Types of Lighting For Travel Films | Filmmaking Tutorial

And these are light sources that are a part of the scene. They're usually visible in the shot and typically not made to be used for film.
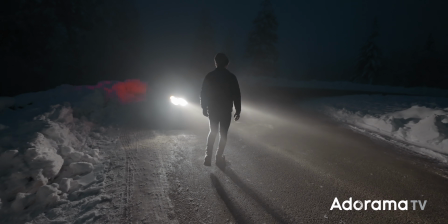256s
So my personal favorites, car headlights and hiking headlamps.
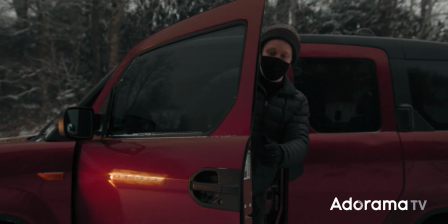260s
So super simple, whenever I'm shooting a car, I'll just make sure, flick those high beams on,
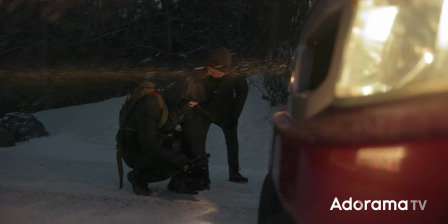266s
and then you get a little bit of extra light to add some extra contrast and depth into the scene.
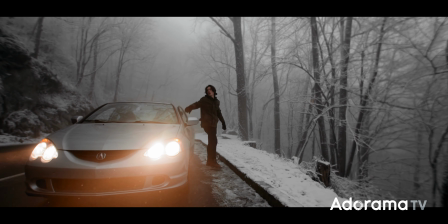271s
It's that simple, just working with the lights that are already in the scene. And then headlamps.
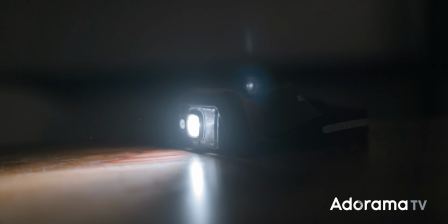277s
I honestly can't remember the last time I made a film that didn't use a headlamp or two as light sources in some of the footage.
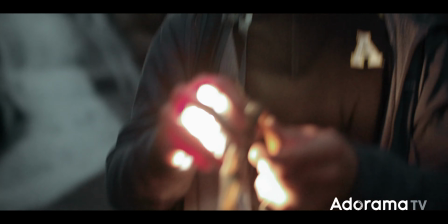284s
They not only make sense for the scenes in question and add kind of that outdoorsy, adventurous vibe to them,
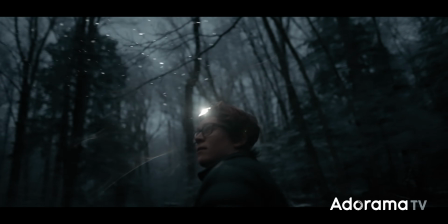291s
but they also light the face of the subject in the scene and create some contrast between that skin tone,
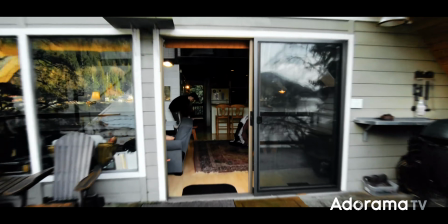298s
which is being lit, and the background, which is dark. Other examples of practicals could be lamps or even phone and computer screens.
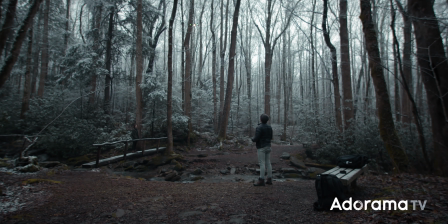305s
So just keep an eye out whenever you're shooting for lighting opportunities using what you already have on you or what's already in front of the camera.
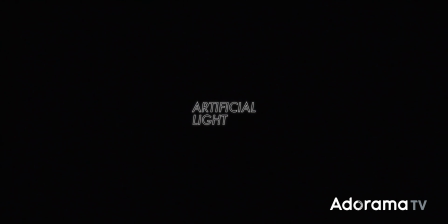313s
And finally, let's talk about artificial lighting. These are lights that you're adding into the scene. They're not visible to the camera, and they're made specifically for shooting video.
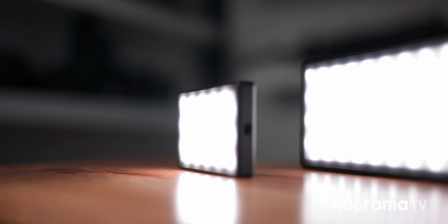323s
My favorites are small LED light panels.
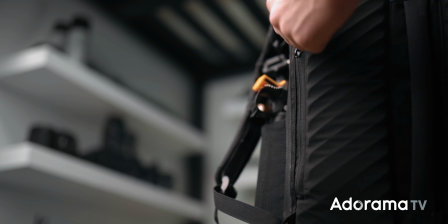326s
I carry 2 of these around in my camera bag everywhere I go to shoot because I can carry them around really easily and just chuck them into the scene. They're battery powered, so I don't have to worry about finding power for them, and they can easily be hidden in pretty much any location.
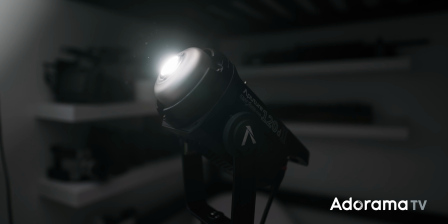343s
It would be a little inconvenient to lug this big 120D studio light around on a hiking shoot. If I want more emphasis on a certain part of the scene, I'll just chuck one of these little light panels in.
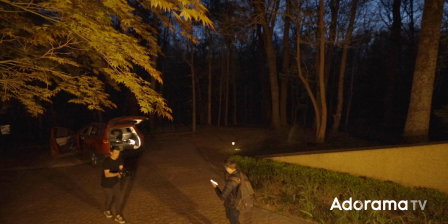356s
That could be behind a couch in the background of a shot. It could be inside of a tent.
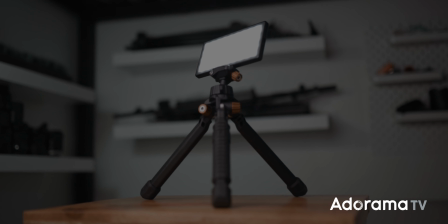360s
Pretty much anywhere. It's super easy, and that's why these are so great. Personally, I carry around a Lume Cube Panel Pro and a Lume Cube Panel Mini. I'm actually using them both to light the background in this scene, and other companies like Aperture have similar products you can use, and these are just a great option for traveling because you get pretty good light and solid
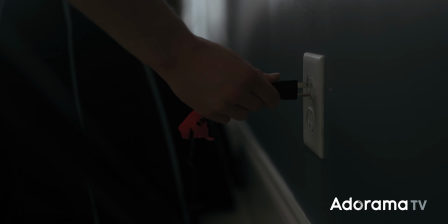382s
control over the light without having to worry about power or having a massive heavy setup to lug around. And of course, this stuff is all subjective and varies from person to person and project to project.
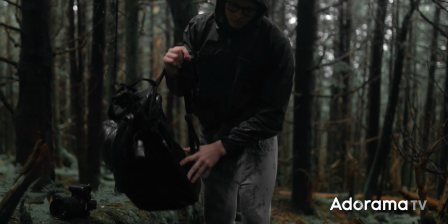395s
I like to use lights like these because I'm almost always shooting outdoors and hiking, but depending on what you're doing, it could make sense to take, a big studio light like this one on a trip with you and set it up to get a certain shot. It really depends on the certain scenario in question. So whether you're working with natural light, with practicals in the shot, or with artificial lights that you carry around in your camera bag, I hope this video helped you pick up some new techniques for making the most of whatever you're working with.
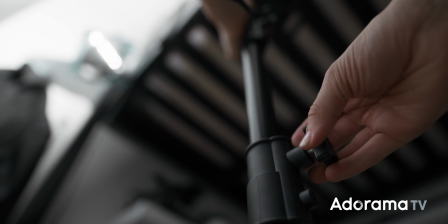427s
Just remember, when it comes to lighting and filmmaking in general, being meticulous is important, but being adaptable is more important. All that being said, I hope you've enjoyed this one, learned some new techniques from it. Make sure to subscribe to Adorama TV for more videos just like this one, and you can even subscribe to me to see some of the work that I've been talking about in this video, some of those lighting scenarios and examples. You didn't hear it from me. Grab whatever lights you have, go out there, make something cool, and I will see you next time.